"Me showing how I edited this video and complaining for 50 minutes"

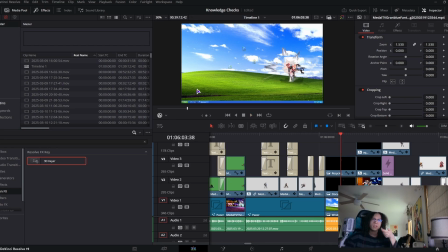Windows XP Simulator, get a screenshot.
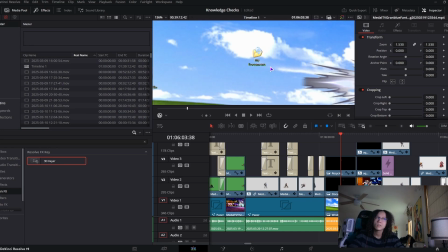If you zoom in a lot, yeah, you could see this freaking green line, which I found the images for the old Windows XP icons.
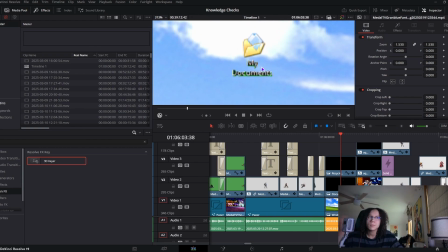I just named a random file, My Documents, tried to green screen it,
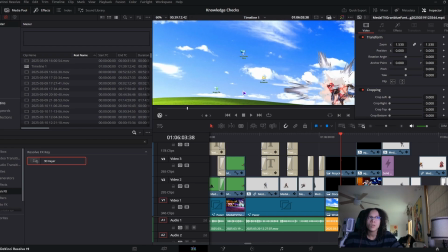and then I turned it into all these separate images, and then they kind of jump before falling.
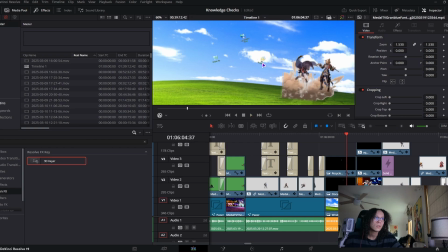I don't think it looks that good. Actually, no, this one rotates really well. And then that one falls off a lot later.
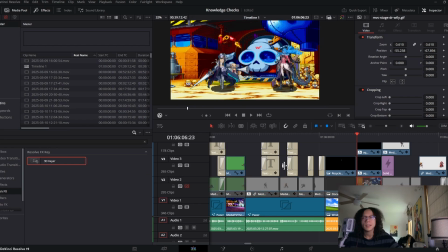Specifically for this, I just wanted to mention, I never played MVC1, so I don't know if this is like a thing Wily does when a character wins or something, but I noticed that there was like this separate file where he's walking around, so I just decided to add that because I thought it looked cool.
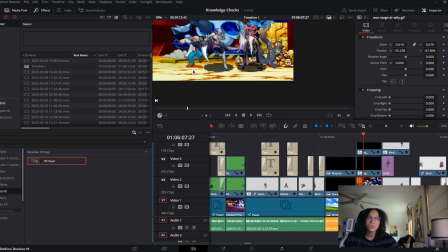And then I just saw a video of MVC1 and I saw their shadows were sort of pixelated, so if there was a pixely shadow,
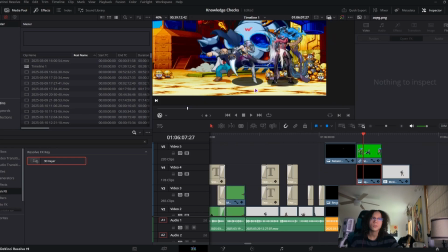I got a straight circle and then I put a mosaic blur over it.
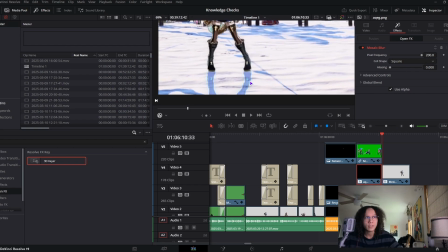And then I don't know if you noticed for this, I color corrected Fairy's shadow to be exactly like the one on the Tekken 8 stage.
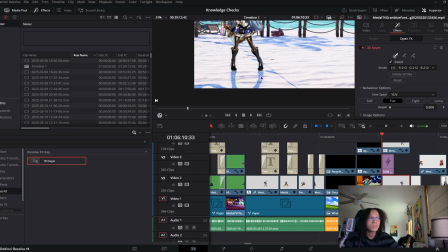Goodness gracious. Like, it's not even a shadow because you could still see this really shiny part on her boot, which I just couldn't fix for some reason.
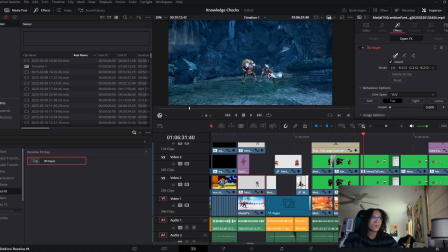This is like the only time where I changed the camera angle and green screened at the same time, because for the Soul Calibur stage, I noticed that the camera was kind of like above their heads.
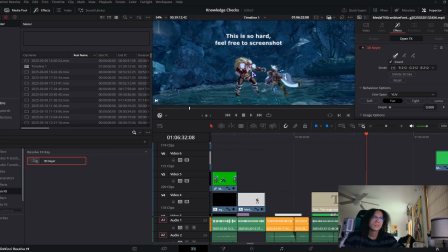And just saying, screenshot's hard, not gonna lie.
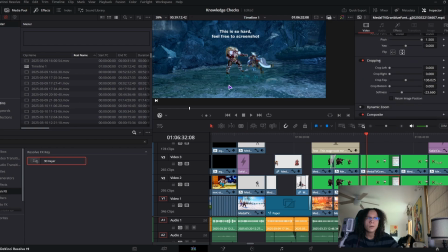Oh yeah, I forgot that I sort of trimmed out the reflection just to be exactly where the water was. Unnecessary detail, but sure. And then for this part, wait, let's see if you guys could just recognize the song from like 2 seconds.
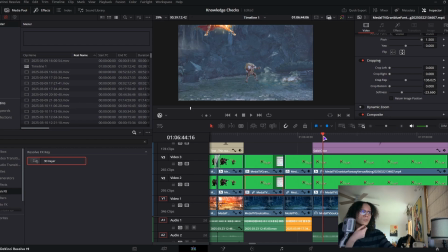Apparently that song was non-copyrighted, and then 4 hours right after the video came out, it was copyrighted, so for like up until here and the end, the audio cuts out at a stupid time.
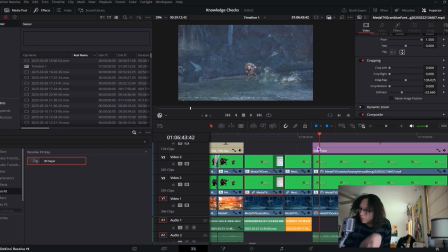Hey, and I'm trying to get my 35 cents from YouTube, thank you, so this was just not really a keyframing nightmare.
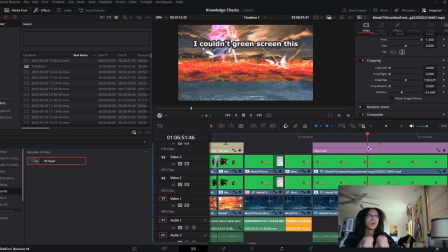It was just really annoying to do, having them all at the stable speed.
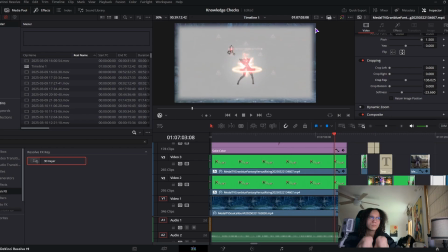Also, the thing I hate for a lot of this video is this little gray soft part,
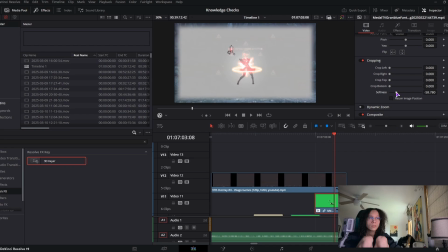which I can't really get rid of because no matter how hard I try, it doesn't really look that good. I wish I could make it more of like a circle instead of the square.
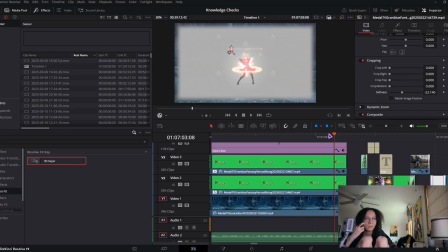There isn't really an option to do that unless there's an editing effect I could do, but it's just what it is and I can't really do anything about it.
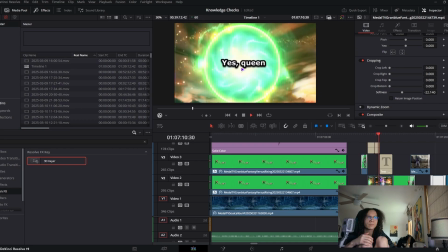Oh, keyframing nightmare. It was like the only thing.
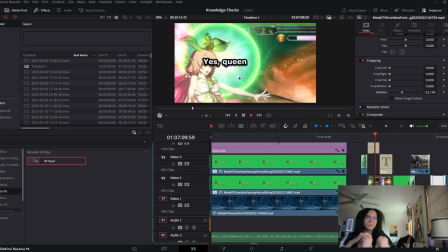It's probably not the only thing I did where I had the text follow that, but it's just really annoying to do.
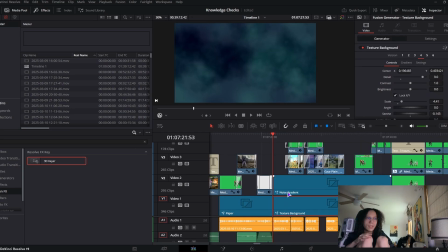It takes like 3 minutes to actually finish that. Also, I guess bringing this up, noise gradient textured background, just mess with it. Like, you could do this. I wish I could use this for another video, but I'm not trying to replicate all of this again.
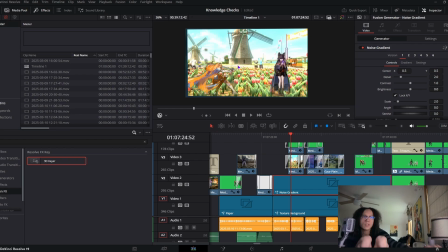And then this is Tekken Tag 2 stage, which I had to zoom in because there's like 2 poles in the back, and I kind of softened out the bottom here just to try to make it look like they were over the flowers,
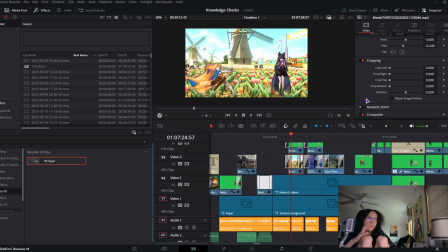which I can't really do, which was the effect in Tekken where the flowers would disappear, I believe.
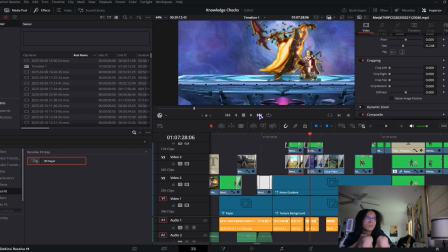This brawl stage, I couldn't really get I don't even think there's a dev mode on Brawl. So I think if you look in the corners, there was like 2 Pikachus. Oh yeah, you could definitely see it over there.
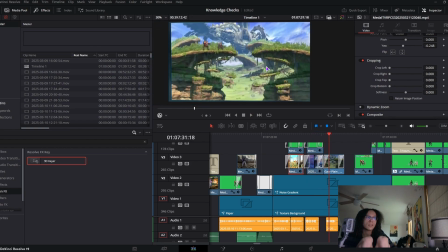Yeah, see, there's a really small Pikachu. And then for this stage, it looks like garbage because I have a Switch, I have Super Smash Bros. Ultimate, I recorded this, tried to upload it to the micro SD card or to YouTube, and then, thanks Nintendo, I don't have a freaking online subscription.